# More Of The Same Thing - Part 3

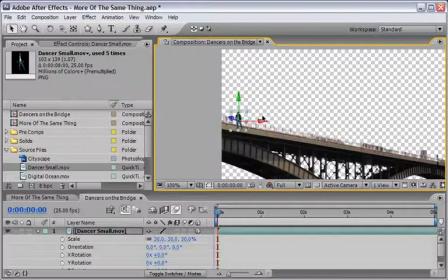And of course you can also drag it over here and place it somewhere, I think over this at the left corner of the screen. Now of course we need also to change the orientation or the rotation values,
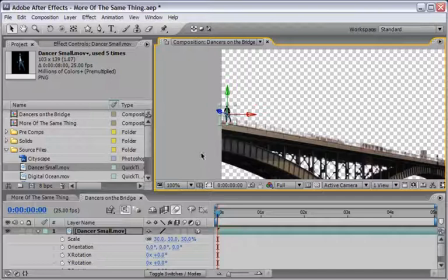but we will do so after we will add our effect. And the effect that we will use here is under the
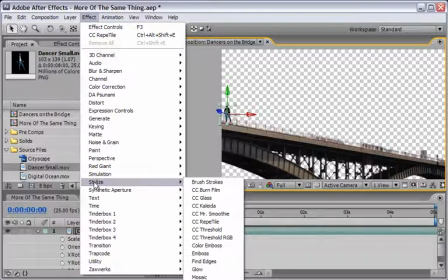stylize menu, and the name is CC Repetile.
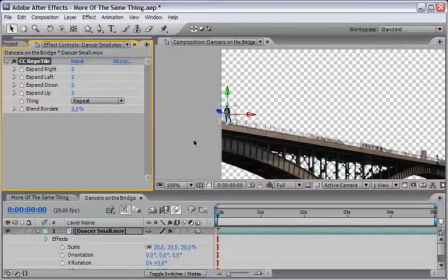And the CC Repetile effect will basically duplicate the footage itself and will expand it to the right or to the left. In order to prove it to you, I will start to change the value of the expand right,
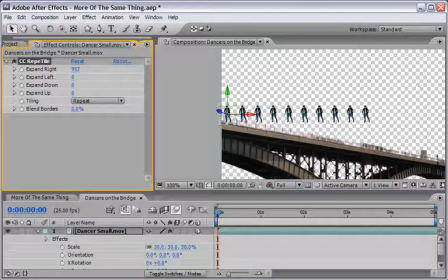and you see that we've got ourselves a duplicate of Yuval that keeps duplicating at the right end of this video. So now, while we have enough copies, I think that we can go back to the X and the Y rotation and give
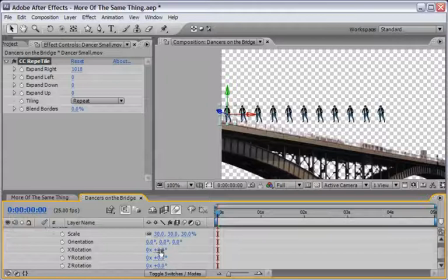ourselves a few corrections here in order to respect the perspective of the shot. So let's start with changing the Y rotation, and I will just start to scrub it, I think something around minus 25.
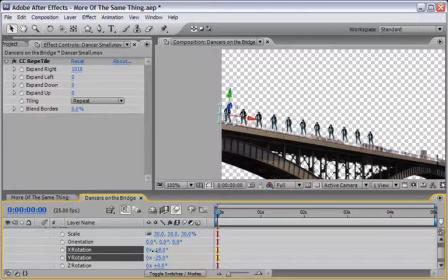And then I will start to change the X rotation until I will place Yuval on top of the bridge itself. And these are my values. We might need to change them, and we will see while we continue to duplicate this CC reptile effect.
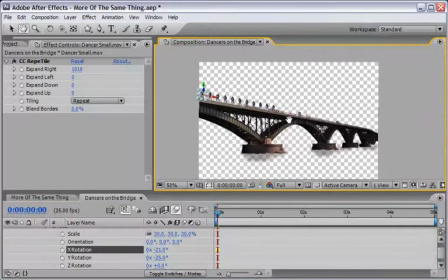So let's move back, let's zoom back and continue to drag this effect, and you can hold down shift so it will be a little bit quicker until we have enough copy, and I will stop somewhere here.
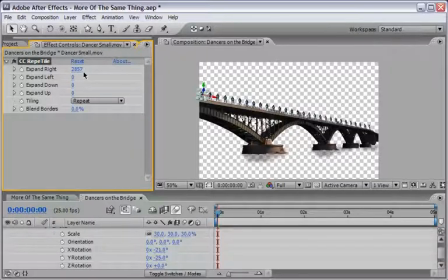My value is 2857, but of course you will get different values with your own footage.
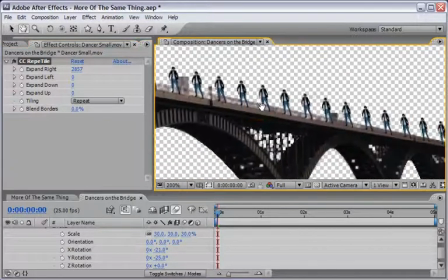And then you can zoom back again and just make sure that you got the right perspective,
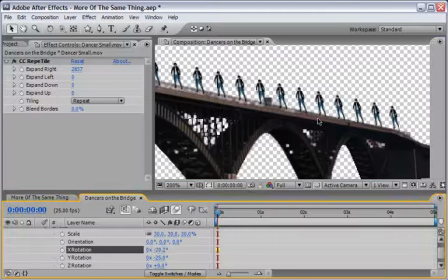and if not, just change it until you see that it is connect to the plane that you need.
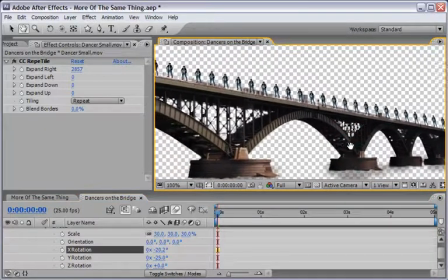Okay, so zooming back, and what we want to do now is just create a quick run preview,
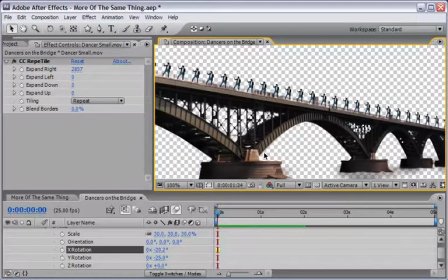because I want to illustrate that this effect is of course duplicating the same all over again. So it will look a little bit strange, because all of the copies of course do the same thing over and over again.
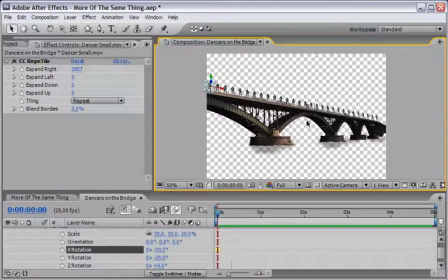And if you do it with more than one actor, then your chance to success a little bit higher. But since I'm working with only this one image, this one actor, I need to fool our audience a little bit. So there are a couple of things to do so. First, there's the tiling options.
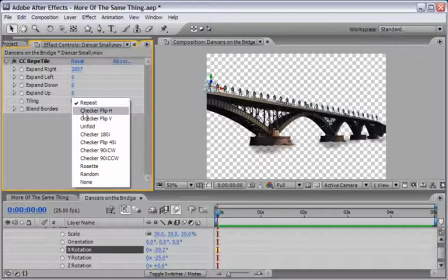Instead of repeat, you can check other options such as checker flip horizontal,
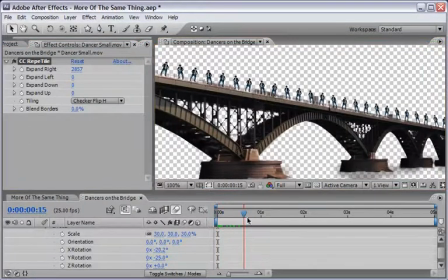which will basically flip one of the copies. So you've got yourself a negative copy. And in this case, I think that I will stick with this because it's very funny. It looks like a group of dancers that they are syncing with their dancing or whatever they're doing, and it's very good.
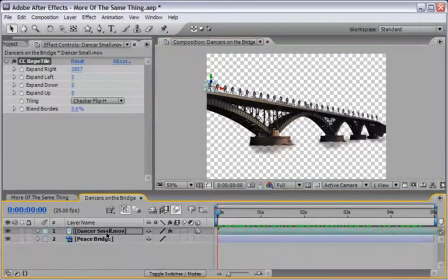What else you can do? You can of course come back to the layer, and remember that we have more footage on the layer. So now you can basically take this layer and duplicate the whole layer with the effect.
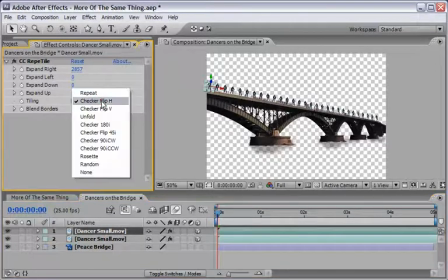And for the second layer, I will switch back to repeat.
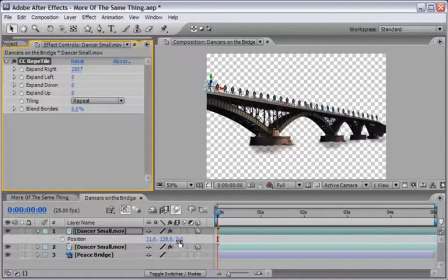Now what I'm going to do is isolate the position properties and maybe change the Z of the second layer. And of course I have to nudge it a few pixels down.
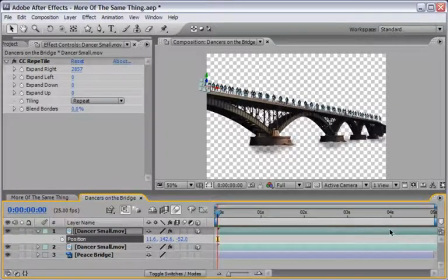So now I've got myself a different copy, but I can also drag the layer on the timeline to start from another point. So it will look like a different variation of the same effect. And of course you have to play with it.
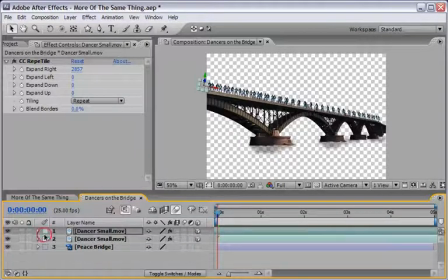So this is one solution. And of course you can repeat this solution over and over again. Another option is to duplicate the layers and then right click on the layer,
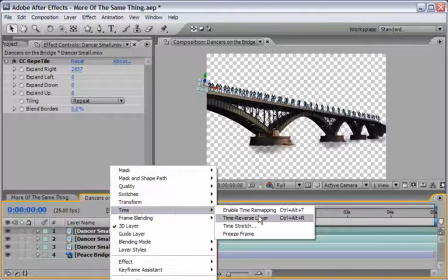and from the time menu choose to time reverse layer.